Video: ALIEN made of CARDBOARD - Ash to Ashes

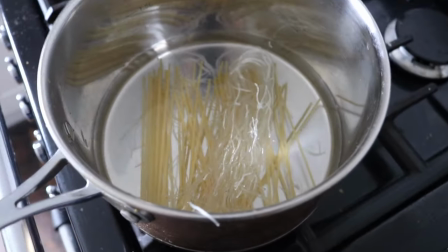They get everywhere these noodles okay they're boiling away whoa
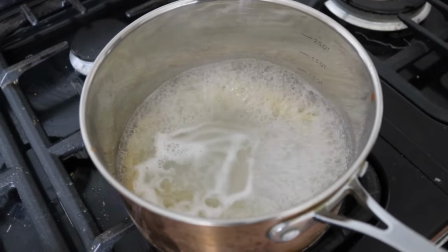okay so the noodles and the pasta are very much different in colour so i'm going to try and overcook the
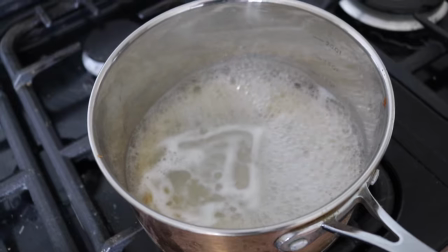pasta to see if it comes out with a little bit lighter in colour it'll just make it a little better looking although i
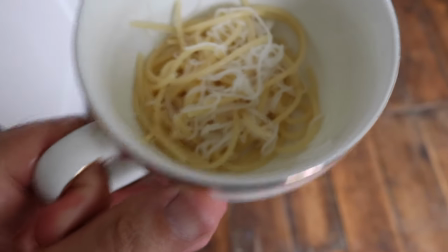can probably change the colour up in in corrections later on okay i've got a little pot of noodles and pasta let's go and apply it
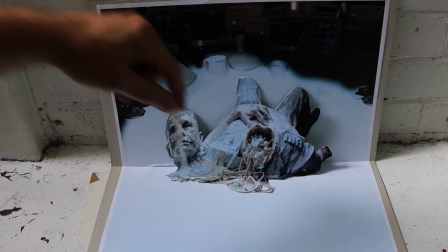now all right so as I said before we're gonna add the little noodles to this pipe this piece here does that work I don't know if it works
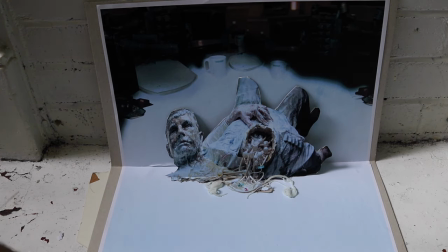or not just gives it a little bit more depth they actually stick to the
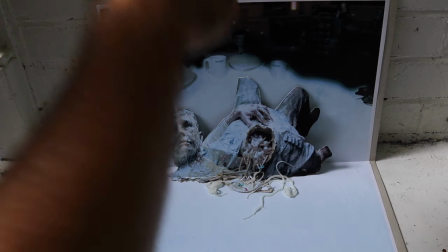they actually stick to the paper which is pretty cool it
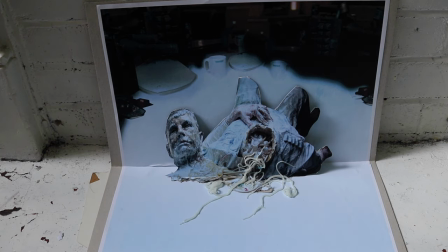actually sticks to the paper amazing that is a nice little happy mistake
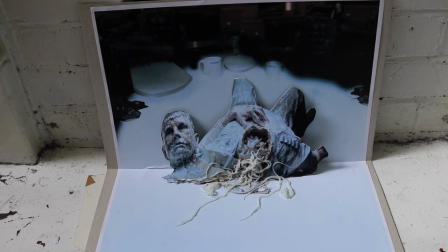surely when we burn it it's gonna fall right off I just remembered I need to
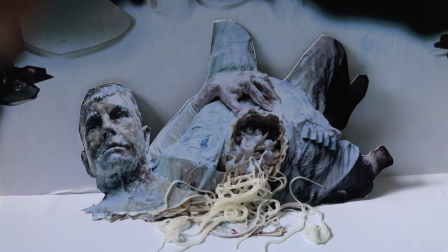set the lights up as well let's let's go to town with it though let's put loads here where the head was
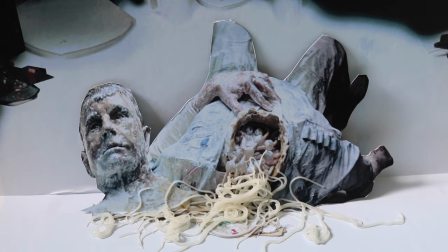what reckon am I overdoing it I don't think so I think it was pretty damn cool myself
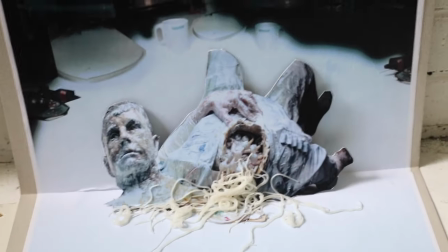All right, so let's do the next bit. I'll try and zoom out a little bit more like there.
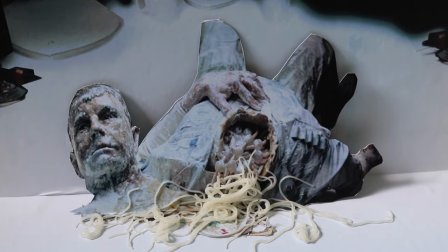Is that good enough? And we're out of the lights now. So we're just gonna grab the lights and turn this off, but I've got it in position, so that's good. Okay, let's turn the lights on.
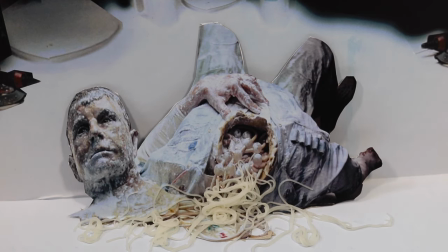Let's open the window too, it's gonna get a little bit smelly in here.
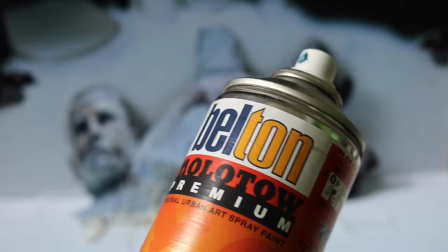Okay, so I was gonna use spray paint, but I think if I use varnish, there won't be any excess paint flying all over this white here.
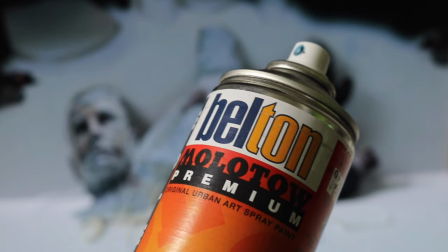So we're gonna go with the varnish and see how it works out but I'm going to test it out the window first because you never know these things yep
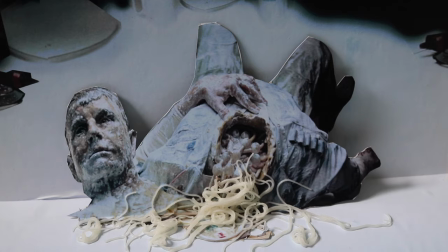that works okay first well this is like
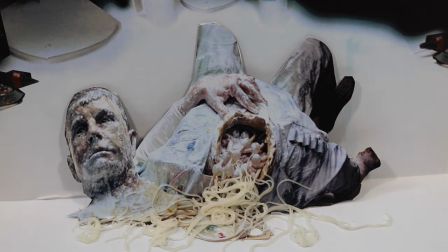the first and only take I'm going to be able to do so let's give it a
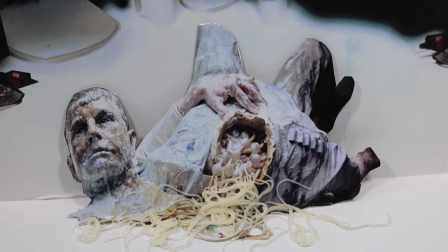shot I might have to move the light a little bit because it can't I can't reach underneath here.
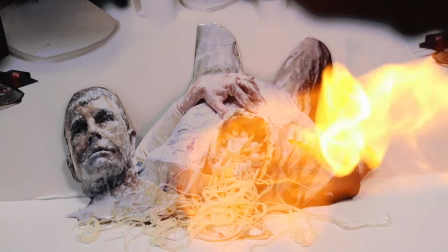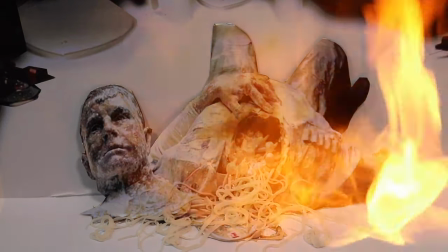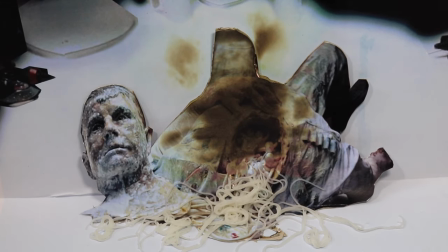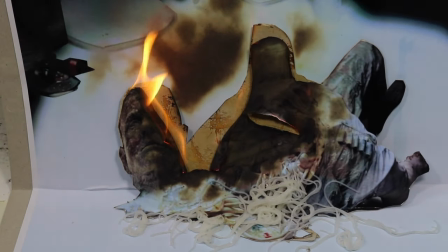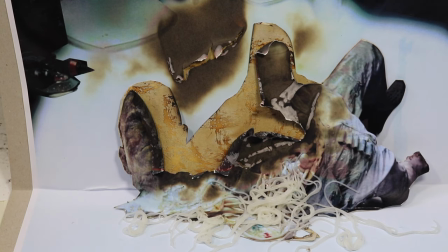And that is so fucking cool.
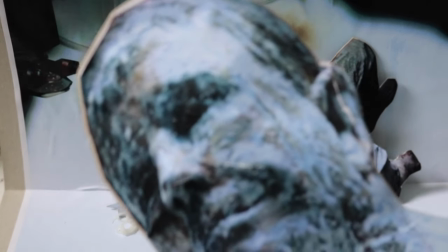Look at all that smoke in a way. So the next thing to do now is to burn like this guy, who looks a bit like George Bush.
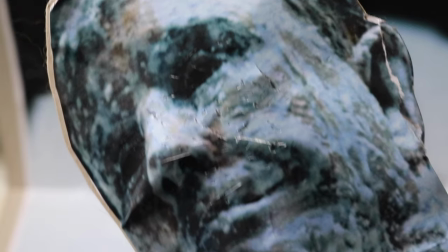Let's turn ash into ash. So I've got all the holes. If you look closely, I've got all the holes there and tissue paper behind this.
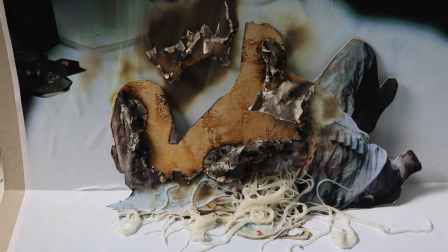So it's gonna burn even quicker. Although that burnt pretty well. I mean, look, that burned a hole right through his face.
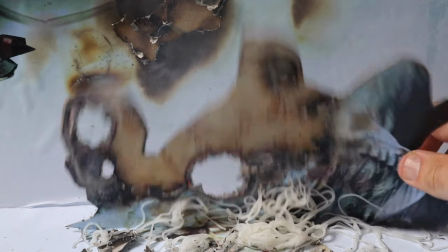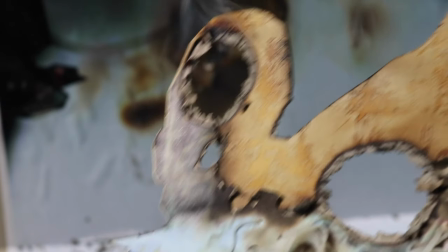oh ashes to ashes dust to dust quite literally okay so because this is a close-up I've actually enlarged the
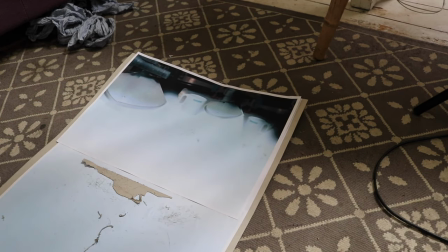background that you didn't even really see in the last shot just enlarged it because we're gonna have the head enlarged you see what I mean so let's stick that down
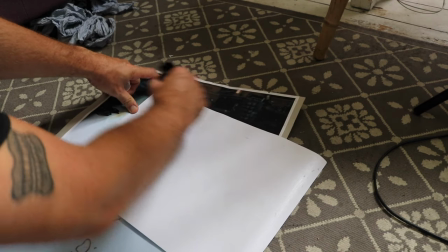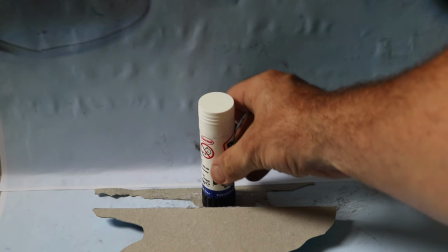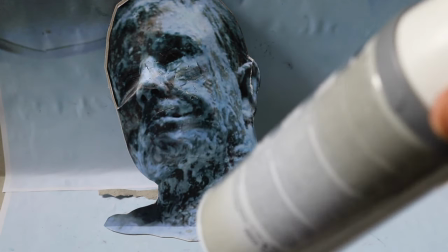dare I put an explosive canister behind the thing I'm burning yeah let's go for it oh the spaghetti
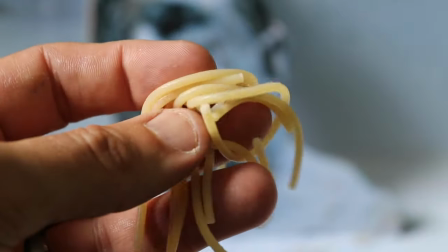you forgot the spaghetti sorry for eating your breakfast guys it's got to be done oh
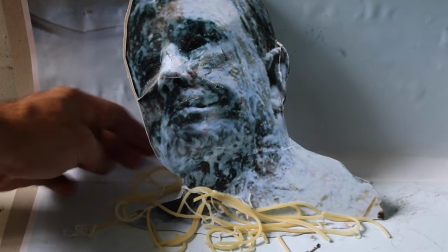yeah I can cover the cardboard behind him
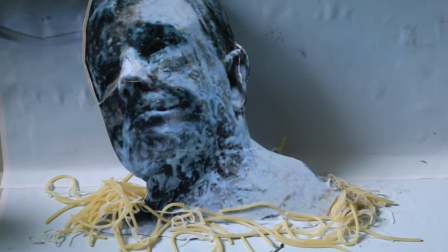hmm do
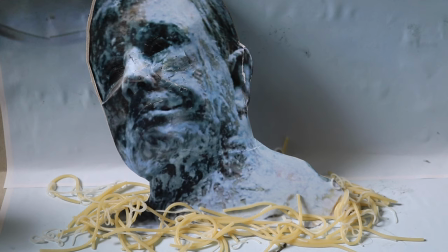you know what I might do I might add a little bit of spray paint on those noodles just to make them blend in the floor a bit more okay that's
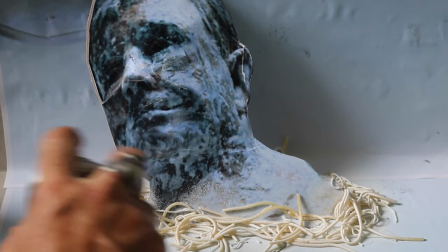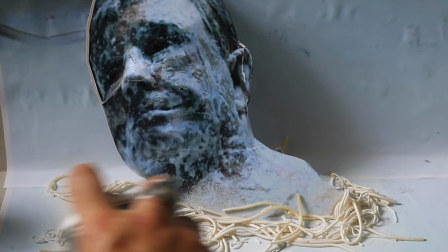better I've
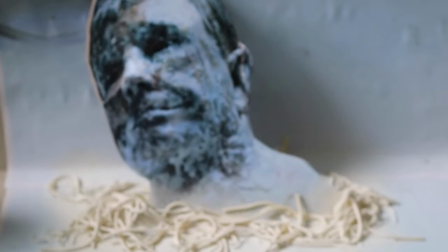got a little bit of dark blue here that I might add in the background as well just
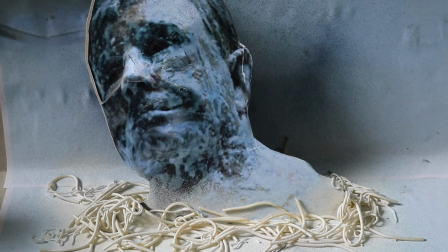gives it a little bit more a little bit more of a shadowy effect right
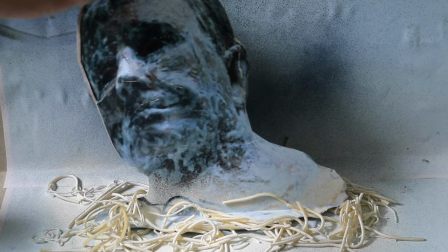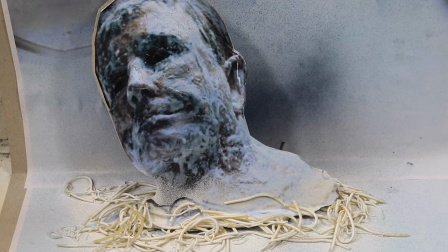then let there be light okay once again guys wish me luck and
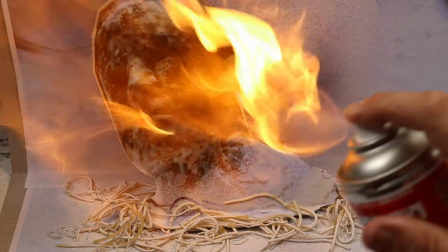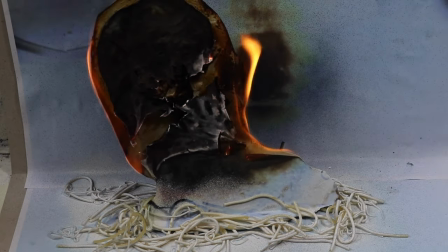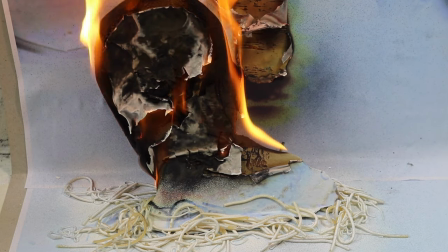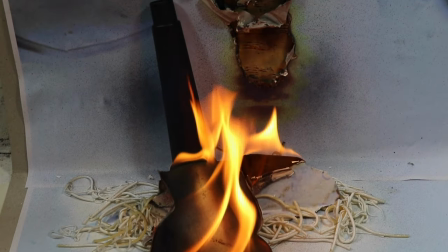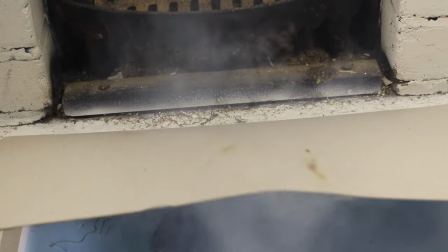that's over Oh, ouch! Oh,
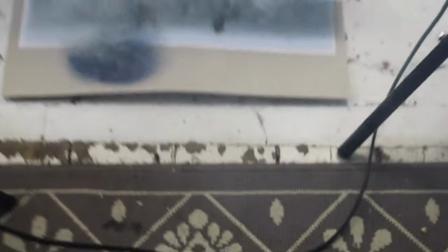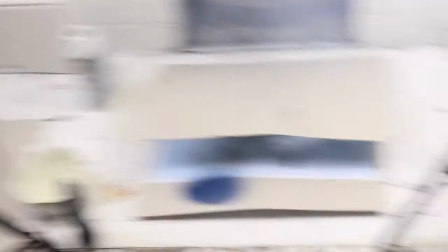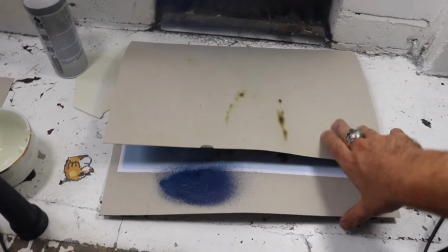what's on fire, is it? No, what's up? Let's take that upstairs.
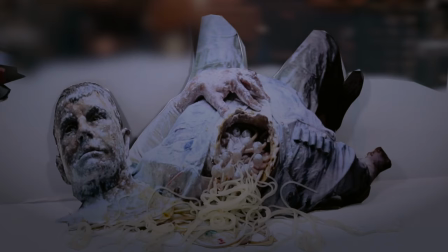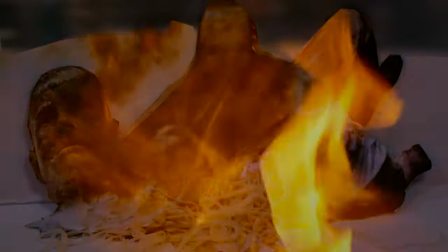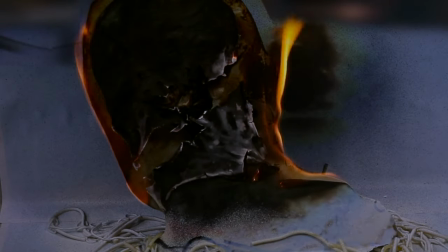Alright, so I think that was an omission well done. So that's it for today, and let me know what you think. And if you've got any other ideas of what I could do, like for shots in Alien, like if there's any iconic shots you can think of, let me know and I'll maybe incorporate it. one shot I'm really worried about is like the Nostromo self-destruct scene where she has to type out where stuff and those funnels come up and all that business I don't know I mean that's gonna be very time-consuming part it's gonna take me a long time to do that also another scene that will take a bit of an imagination is the chestburster scene I've got some ideas for that got some quite good ideas for that actually the chestburster scene but like obviously maybe give some ideas of your own as well that'd be really helpful so until then thanks a lot for watching and I'll see you once again for more late night reviews. Bye bye!